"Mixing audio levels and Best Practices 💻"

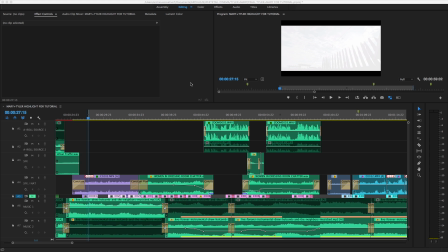Hey everyone, it's Brian from Archaius again, and welcome to another audio tutorial for Lensprotogo. Just as good editing can be described as the art of being unseen, mixing audio for post can be described as the art of being unnoticed, in that everything you hear must directly support what's happening on screen.
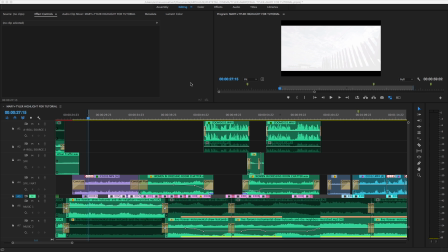I apply this philosophy in a very intuitive and organic way when balancing levels for a project.
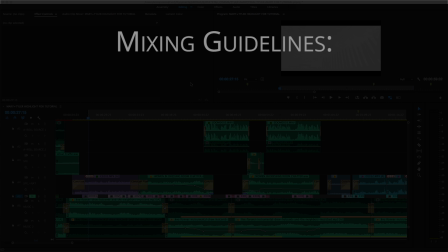There are no hard and fast rules, but I do use a few general guidelines. All vocal source audio should be balanced and clear at all times.
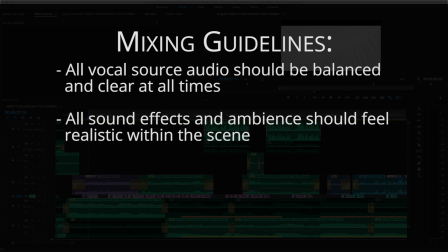All sound effects and ambience should feel realistic within the scene,
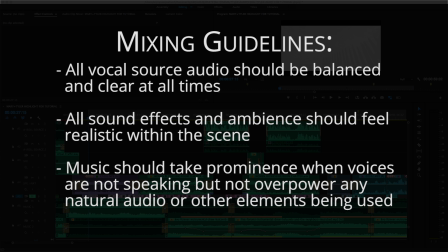and music should take prominence when voices are not speaking, but not overpower any natural audio or other elements being used.
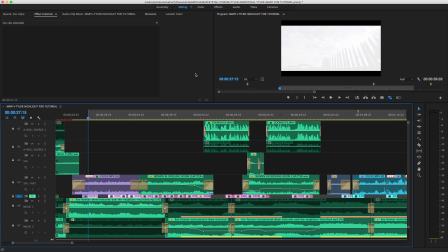Let's take a gander at this minute or so chunk of a finished mix. To help orient you, I've got all the video tracks hidden at the moment so we can just focus on the audio. We've got 2 tracks of source audio on top, one of which isn't being used for this particular segment, 2 tracks for sound effects and natural audio, a mute track for extra natural audio not used in the final product,
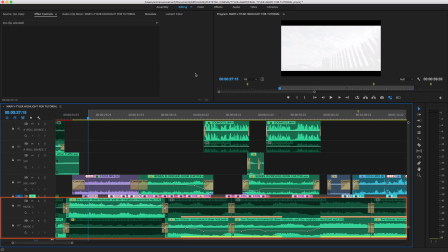and 2 music tracks below that. For starters, I'm just going to let this section play. Watch, listen, and take note of how the levels of each element in the mix are adjusted throughout.
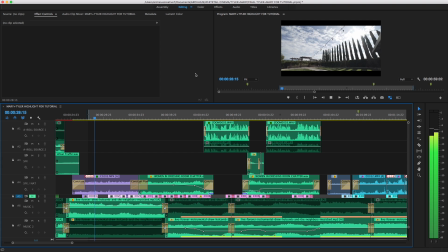That'll keep you sane. And this world is crying more and more every day.
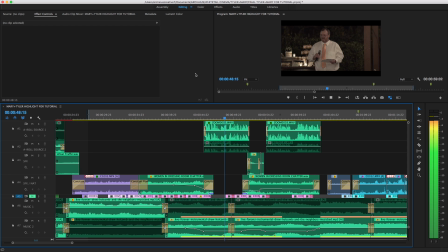Mary was our 3rd child, which means that the house was never quiet after she was born. Our 3 kids are all fans of WWE, and I'm pretty sure they were rehearsing for that when they were kids.
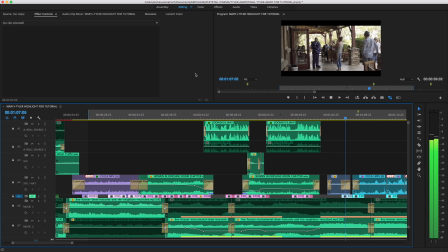David? Nice. I made these. Just let you know. Did you really?
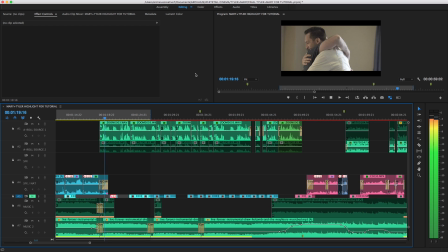I like the choice, like brushed. Family's very important to me, and I've got to know Tyler.
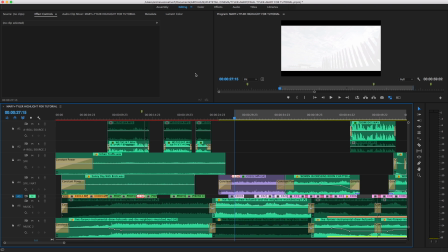Now let's get into more detail. For these first 15 seconds or so before the source audio comes in, you'll notice that the lyrical version of the music is playing at a healthy level,
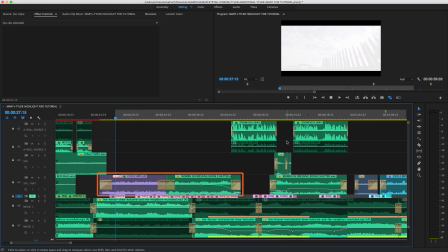but not so loud that it overpowers the background elements on audio track 4.
That'll keep you sane.
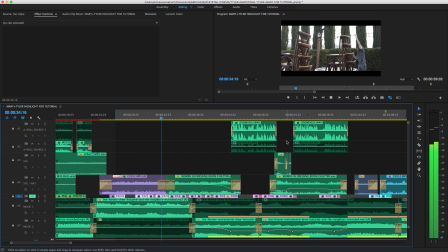And this world is crying more and more every day.
You'll also notice that I'm using a pretty lengthy crossfade when transitioning from the outside natural audio to the women in the dressing room ambience.
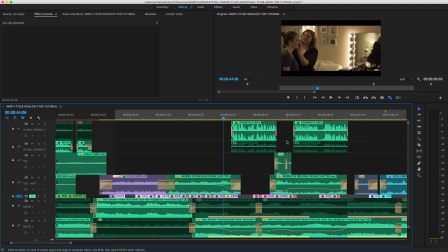This is to help support the establishing shot of the future Mrs. Biedenkap sign,
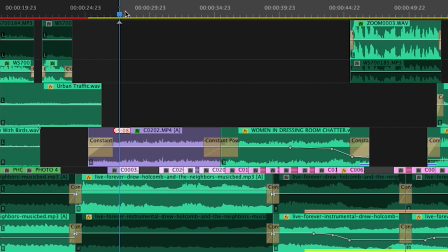and to give the oral impression that we are entering into the bride prep area.
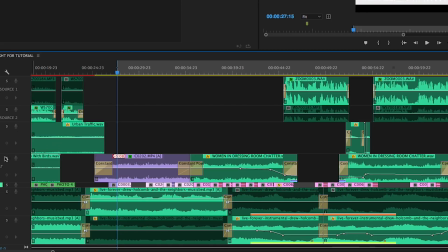Let's hear that in isolation by soloing audio track 4.
Over there, that's far, yeah.
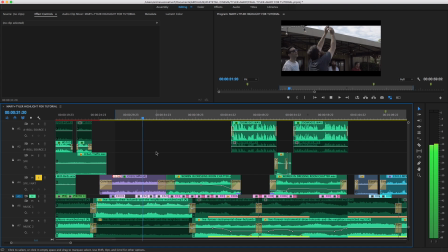Now, as we approach the entrance of the source audio, you'll notice that we switch to the instrumental version of the track on audio track 7.
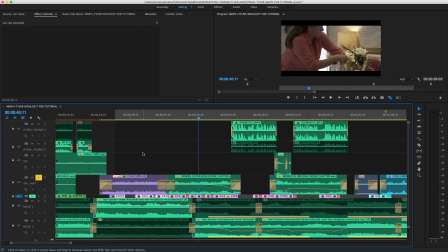When possible, it's best to use instrumentals during moments when other voices are speaking, so as not to confuse the viewer with too many voices going at once, as this can be distracting even when the music is at a low level. On that note, let's take a listen to this next chunk and hear how the music level is adjusted during this Father of the Bride speech.
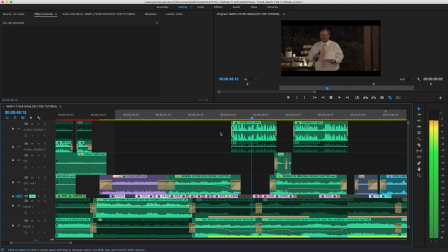Mary was our 3rd child, which means that the house was never quiet after she was born. Our 3 kids are all fans of WWE, and I'm pretty sure they were rehearsing for that when they were kids.
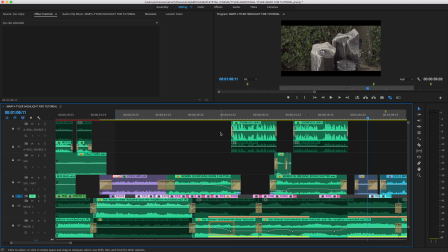You'll see that the music level comes down while the father of the bride is speaking, comes back up in this little space here, and then comes back down until he finishes speaking.